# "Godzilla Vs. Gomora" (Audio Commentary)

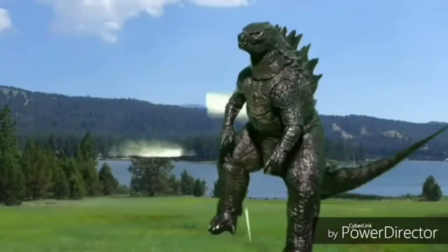now that tail shot where you just bashed on the ground i i thought it looked cool
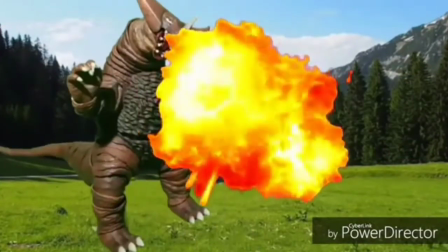even the stock uh blue fire effect it does kind of resemble
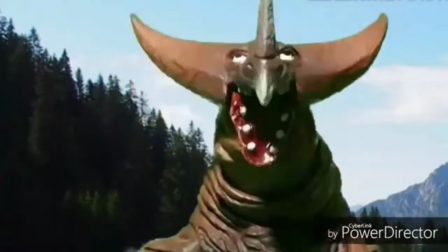godzilla's atomic breath in the film because it actually did look like you
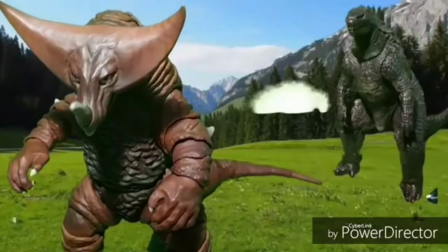know actual flames and uh fire and there's i didn't have
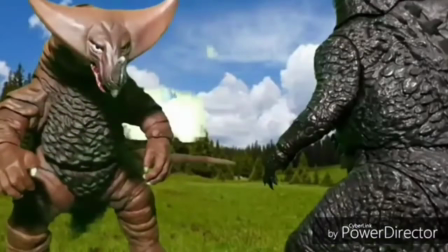any glow options so i brightened it up and made sure that the chroma key was kind of
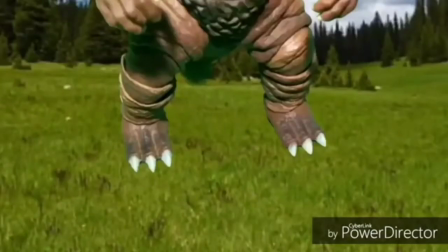let some green behind so that it could add a bit of a glow so
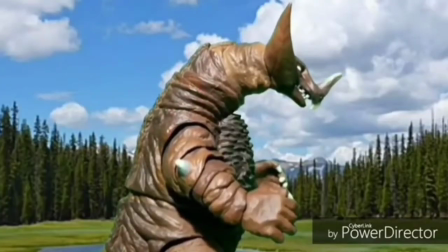that's now here we have uh gamora turning powering up into his rayonix burst mode
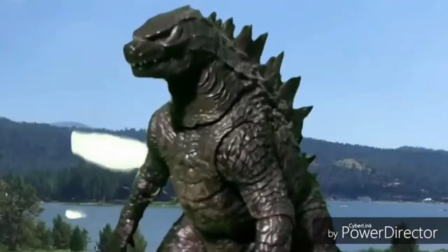my friends always called it kyo ken because it was all it was a red aura
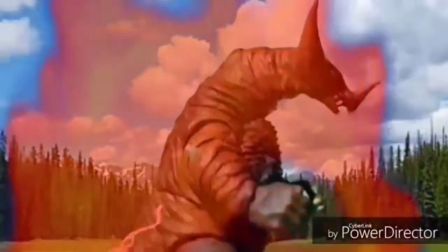and the the fucking background isn't even shaking i just made the i just shook the camera and made the figure shape and
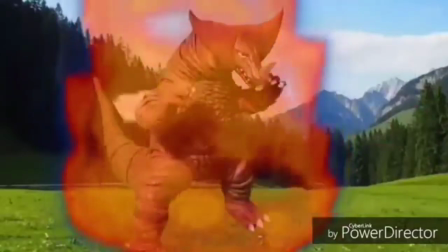i actually made the aura um i think it was like a 50 opacity or something
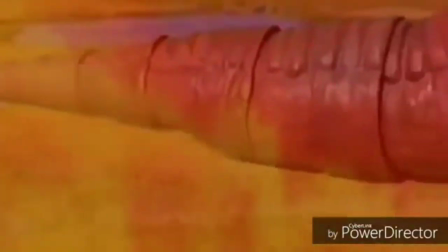and i mean it is kind of blurry close up because it's all compressed in there and it's stock
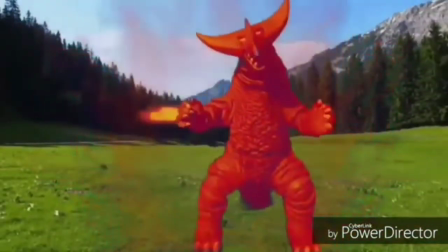Now, details on Rayonix Burst Gamora, I actually,
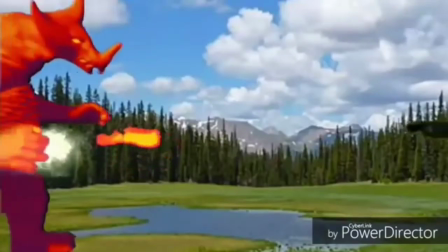of course I filmed slash animated Gamora first of all,
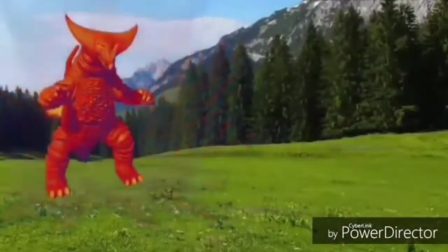and how I made him look,
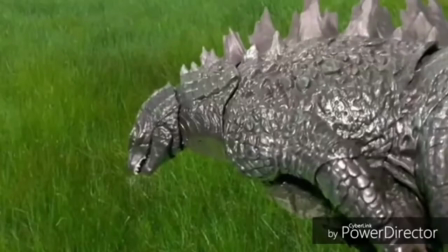you know, Rayonix Burst or sort of a thing, I actually applied two layers on the phone,
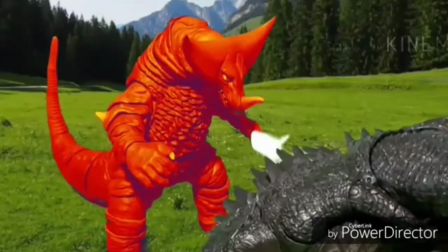one phone it was like a bright yellowish color to get the highlights, and a second layer for the reds and the darker areas,
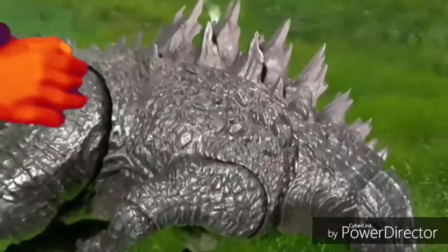and then there are some purples in that because you know it's based off like a heat map but it's
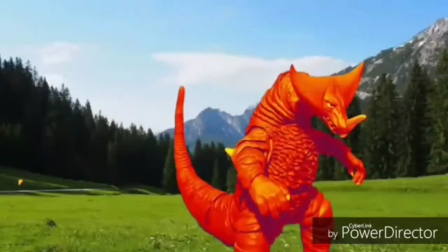the closest that i could get to a rayonix burst gamora without having to buy
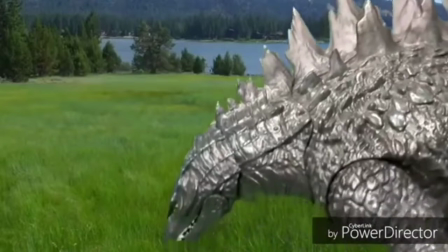another gamora figure and having it customized and personally
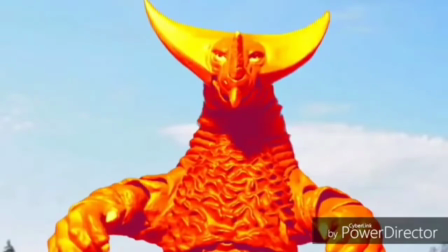i thought it actually looked kind of nice you know i think it i think you
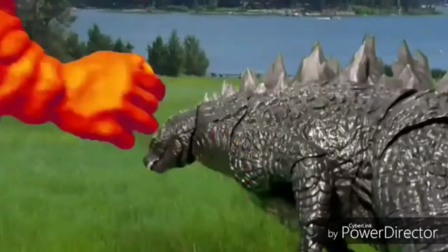know the way i did my rayonix burst gamora i think it looks pretty cool
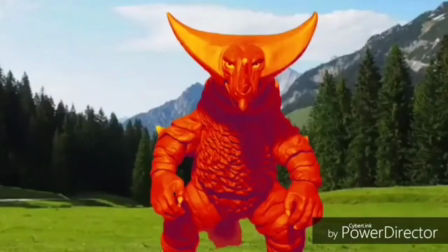and it looks like he's glowing because in recent Rionics Burst Gamora films
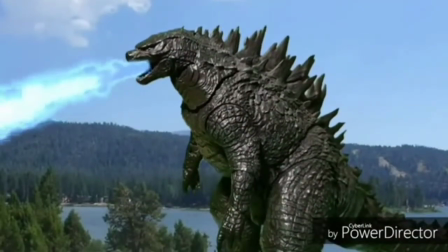he kind of looked like he was glowing yeah there we go we got Godzilla's atomic breath again and now with Rionics Burst
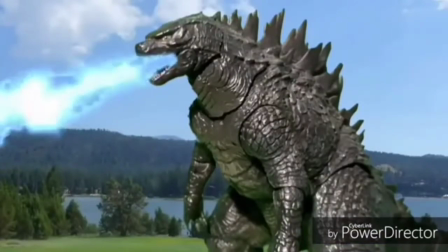uh uh being I did the same thing as the first one with a little bit of lightning in the middle oh
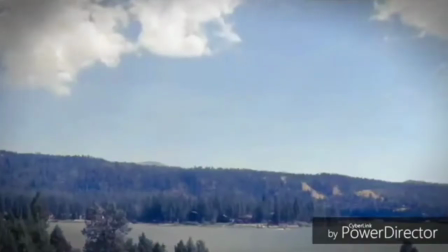what happened there there's a slit right there in the middle Now with that color, I wanted to make that look like
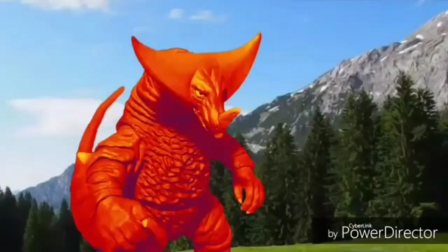Gamora's eye Looking down at Godzilla And the color was different too Yeah,
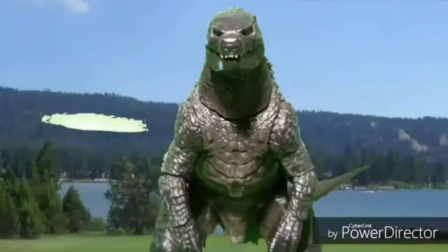now from like this point on With the rest of the video I used
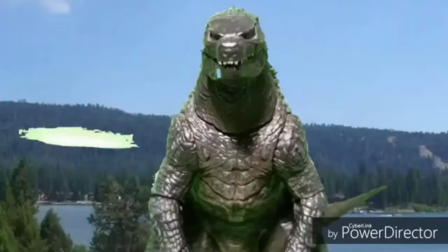Showa sound effects And again with that crappy Green screen of mine
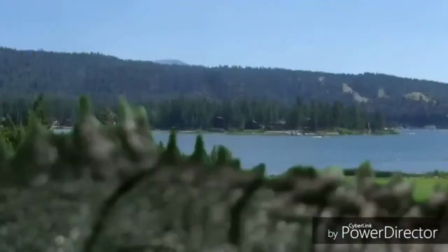There's slits everywhere I thought that was kind of blurry Come at me bro
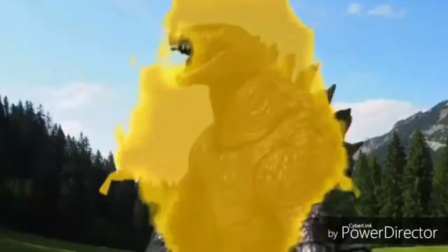now this one i i try to make it resemble uh you know when gamora sticks his horn in somebody and
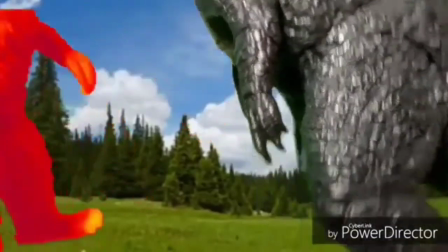blasts his beam in there the sparks coming out of godzilla's back looked looked all right but yeah yeah
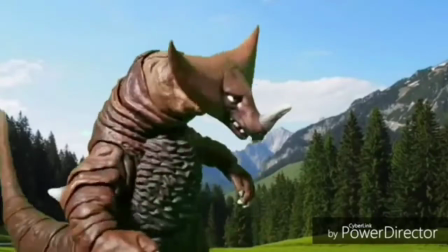i wanted to kind of use doing uh an ultra galaxy reference where he would lift him over his back his opponent explodes and he does a little victory roar
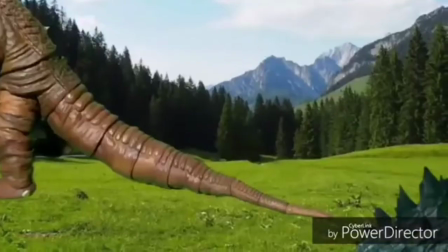or you may so think it's a victory roar oh
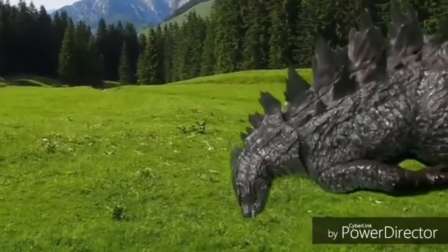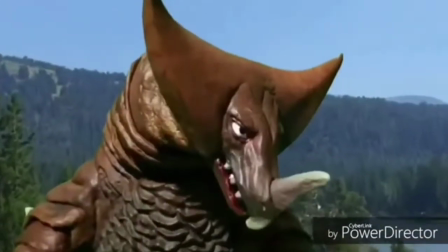wait a minute he's still alive
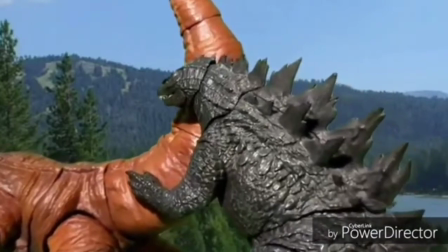okay so now this one where he rips off his tail i took two separate clips because
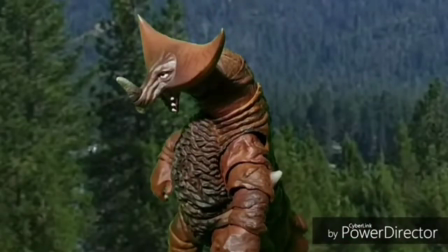i can't pop off the tail on one tape so i had to take so i had to pop it off and then add blood effects to it